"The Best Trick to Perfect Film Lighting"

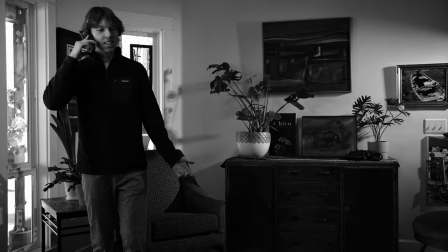(4:05)
And it really helped to create a more contrasty exposure with light on one side and then shadow on the other.
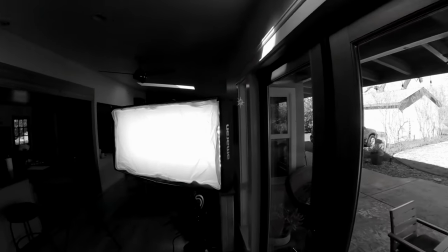(4:10)
So I think this helped a ton. And again, here's a look at the same shot, but in color.
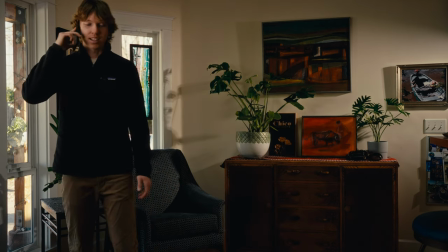(4:15)
As you can see, it's not quite as interesting and contrasty, but you do still see the same elements of exposure and shadow working in place.
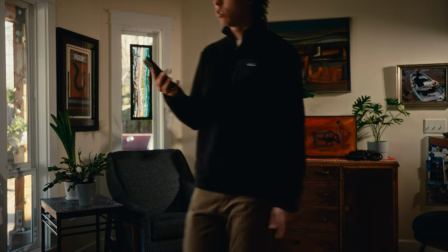(4:22)
And although the color palette might not be perfectly what you want, you can really see how you can fix that pretty easily once you start working with color.
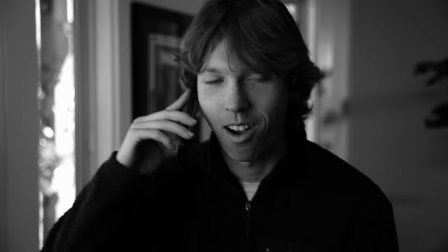(4:29)
And again, yes, punching in for a close up with the same lighting setup looks great. Alright, so now let's look at the night exterior. The first thing I try and find with any night exterior is a source of light that I can motivate things from because it's really hard to motivate light at night because there's not a whole lot of light.
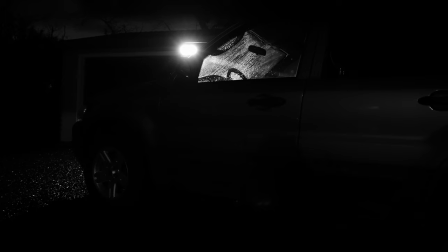(4:46)
So I try to find a light source like this one right here and then set up a shot around it.
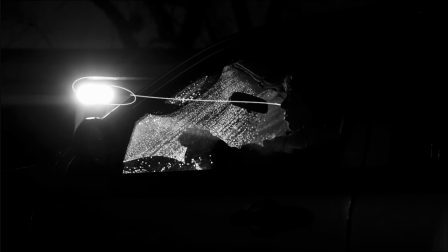(4:51)
So here's the shot with no additional lights just this one practical and as you can see it looks pretty cool but there's definitely not enough light wrapping around the face. It's far too dark and very silhouetted so we need to change that.
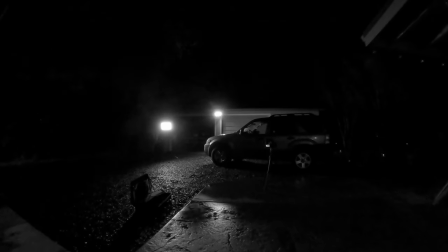(5:04)
So I went ahead and added a light matte kind of at the same angle as the other light
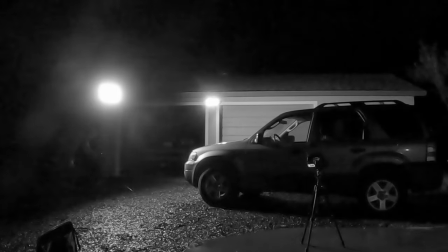(5:08)
but wrapping around just a little bit so it adds light to the scene still looking motivated.
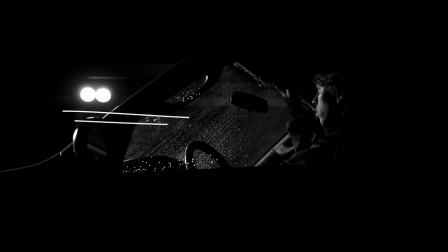(5:13)
So now as you can see when we add this additional light it really just wraps around the face and still looks realistic enough like it could be coming from that practical we see. But now the issue is there's way too much black space in this frame just areas with absolutely no detail so we need to add some light to fill that in.
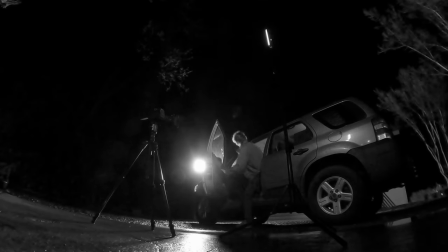(5:30)
And what I did was end up adding just a little tube light on a stand and I tried it in different positions moving it around trying
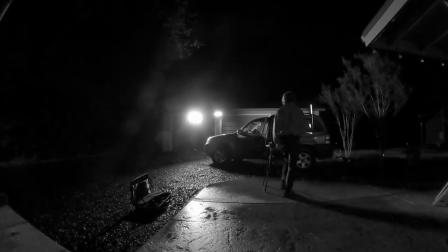(5:36)
to get the most realistic lighting look just to add a little bit of a hit on the front of the car so we can see that texture there.
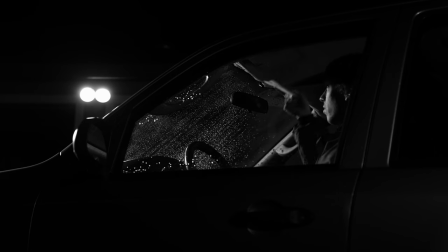(5:46)
And as you can see even though it's very subtle adding that other little tube light just accentuates some reflections and just allows us to see the shape of the car adding separation and making it not just disappear into blackness so that helps a lot.
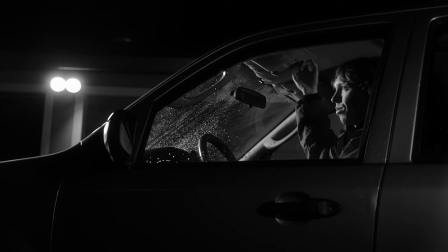(6:00)
And after a couple more tweaks of lighting brightness I came up with this shot and I think it looks pretty cool just a diverse shot that is pretty motivated based on the existing light fixture and
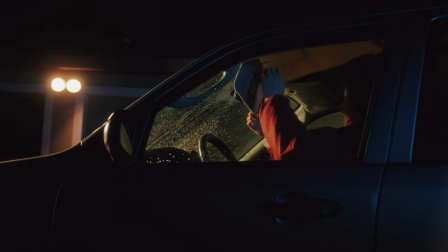(6:13)
here is the shot again in color I tried to get a little bit more creative this time I actually matched the color temperature of the light matte to the practical so it was both that tungsten color and then that tube light I set it a bit of a blue color to add some color contrast and again here are the lights I use I use this light matte to wrap around the car I have this tube light on a stand in the back,
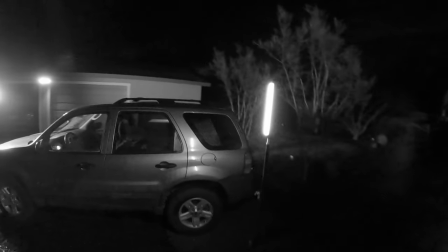(6:35)
just filling in some of the reflections.
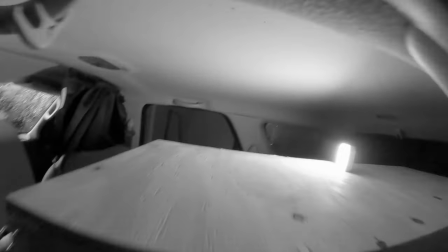(6:38)
And then inside the car, actually, I have a little LED panel adding just a bit of fill inside the car to accentuate the hair and things like that. So that's basically it. Super simple and turned out pretty neat. And again, this is one of those situations where having the shot in black and white just really makes it so much more
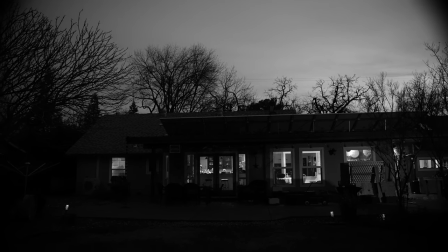(6:55)
clear what the contrast is doing and what the lights are actively doing to the scene.
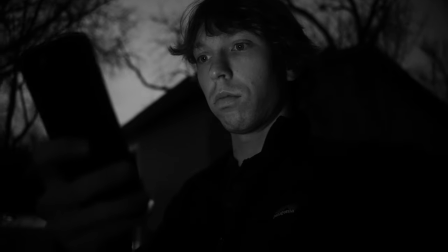(7:00)
So a very useful strategy to learn lighting. But that's all I really got for you today.
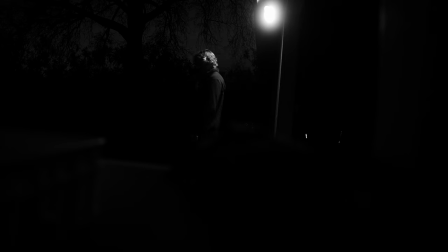(7:05)
I think everyone should go out and try this technique, at least for just a little bit, for a few scenes,
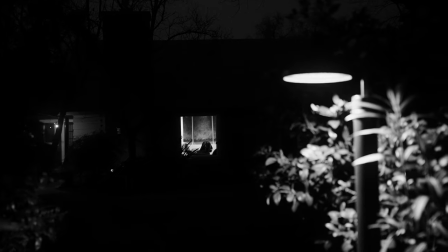(7:10)
try and light a few things in black and white and see how it might change your perception of what lighting does.
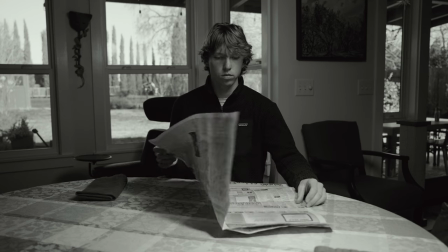(7:16)
And I think it can be very useful for a lot of people. And once you figure out how the contrast works, how the exposure works, jump into color, get creative.
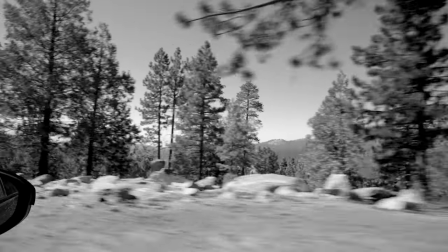(7:23)
And it can be a lot more fun to work with color and lighting once you're done worrying about the contrast levels and exposure
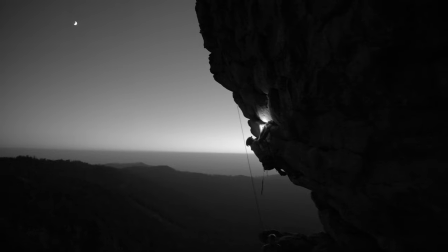(7:30)
and all those things that are easily looked at in black and white so yeah try it out let me know how it goes in the comments below and I will
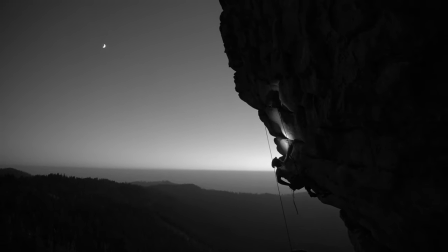(7:37)
see you all next time